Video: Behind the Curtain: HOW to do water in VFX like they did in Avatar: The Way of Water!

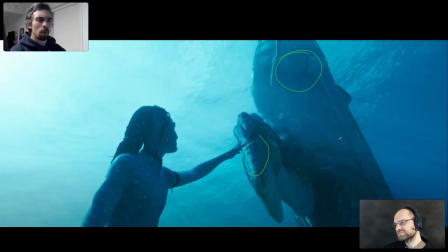And this is where just basic understandings of how light work and how materials work will take you through a long way. I mean, I'm a big fan in visual effects of just going, the technology is important, but let's understand how the real world works first.
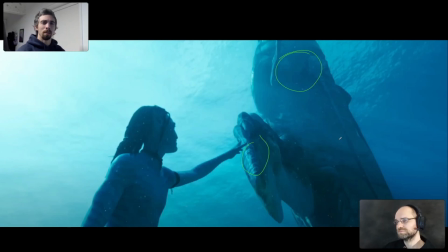How materials work, how cameras work, all of that stuff. And that's really going to help level up your visual effects. I mean, to take a slight tangent here, but it's something that it's just a very powerful concept for you to use, is what we call black levels. It's just like looking at what color is black in a shot.
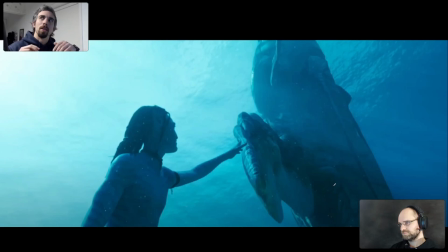And the reason why I think it's such a powerful concept is because the color that you think a thing is in the shot may not be the actual color that it is. And black is a really useful reference point. So, I don't know what is black here. This is pretty dark.
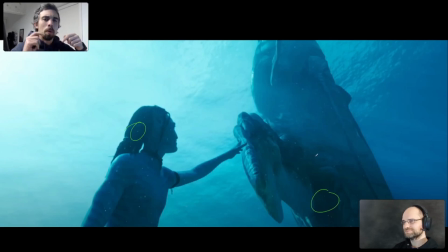This is pretty dark as well. Those are, potentially what we would refer to as an actual black object. But if you were to color pick this in Photoshop, that's my eyedropper tool,
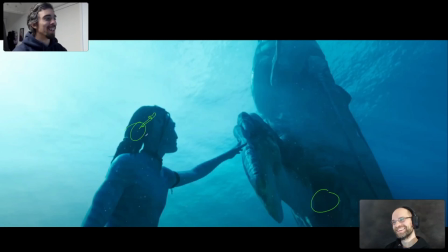then you would find out that actually you would see that this actually is is nowhere near black. Neither is that. And the further away that you get, so potentially these are black points up here,
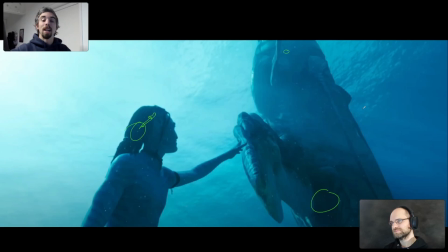the further away that you get from the camera, the less black it is, because what you're seeing is more ocean. And so even if the point of visual effects you're at is that you can open up one thing and you can put another thing over on top. That's an amazing point to reach.
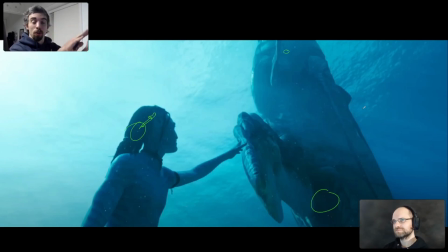I think that's an ideal point to reach as you're starting out. Can you put one thing over the top of another? And if you can, then great. And then your question is, well, how do you get those things to match? And being able to see the differences of those that's a very, very powerful skill. And one thing that we'll do is we will look for commonalities, and black is a very useful commonality.
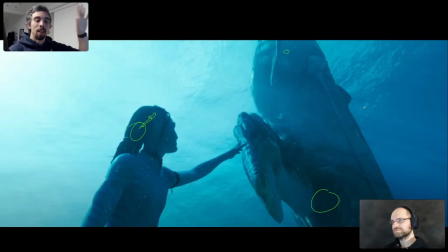So what does black look like in this thing that I filmed on this day, and what does black look like in this other thing that I'm trying to put on top to make it feel like it's the same world? If the blacks match, and other things, if the whites match and the reds match and whatever, ultimately,
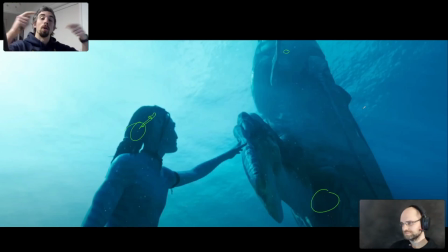once you start to crank those things in, then you're going to get two things that feel like they sit really close together. So it's a very powerful concept. And that also, when you see people film, you'll see them hold all sorts of grey balls, Macbeth charts, which are like coloured squares and things.
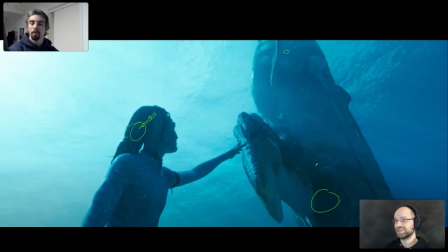They'll hold them up to the camera, and that's just to give us that sort of information about when you're filming in different environments. What does a true red look like? What does a black look like? What does this look like? And that allows you to match different shots if you're then going to integrate them together, which is I mean,
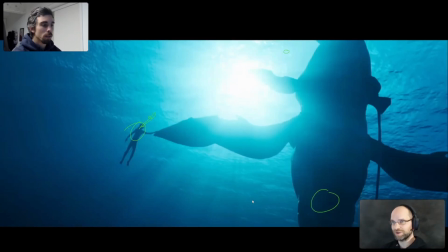which is slightly different to this because we're not integrating footage, we're rendering it all, but like, it's such an important detail to be aware of and to observe. Like, it's weird that your annotation lands straight on that character. You know what? No, it's not weird, because those are two consecutive shots that are edited together.
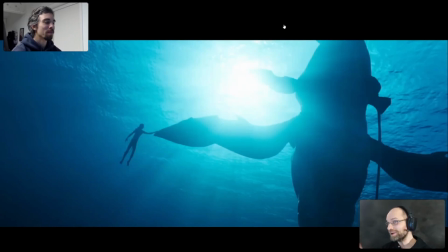They may well be edited together.
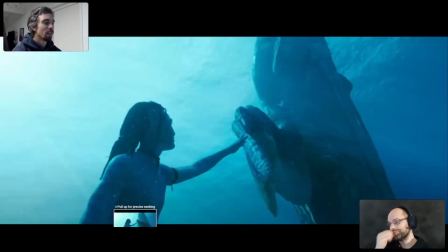That might have been an artistic decision, actually, like either by director DOP or just by the editor in this case,
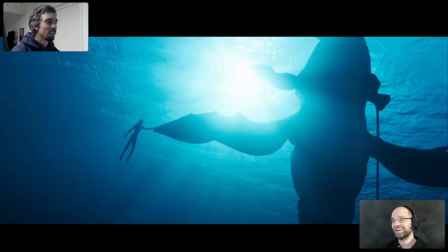that the artist's eye or the audience's eye is in that area, and therefore maintain a point of interest in that area. So I'm going to go back on it and say that's no, you're absolutely right. That's we stumbled across that, but that's definitely a thing.
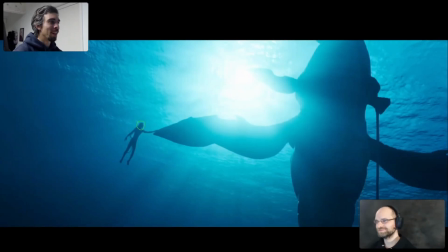So so if we come back here, you can see obviously the scales are different,
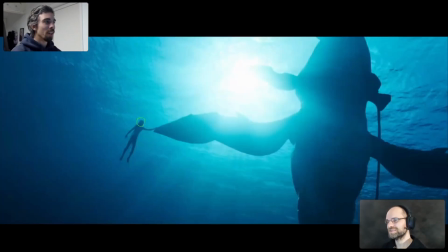but the position is very, very close in shot. And this is now moving away from visual effects towards editing. But you will notice that if he was even like over here, that cut is not going to work anywhere near as well.
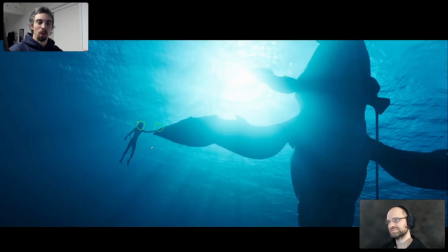So when you have the exact same thing in sequential shots, if they don't line up, it's going to create a jarring kind of effect. And maybe that's what you want. Quite often used in horror, for example, like to introduce something unexpectedly in the frame.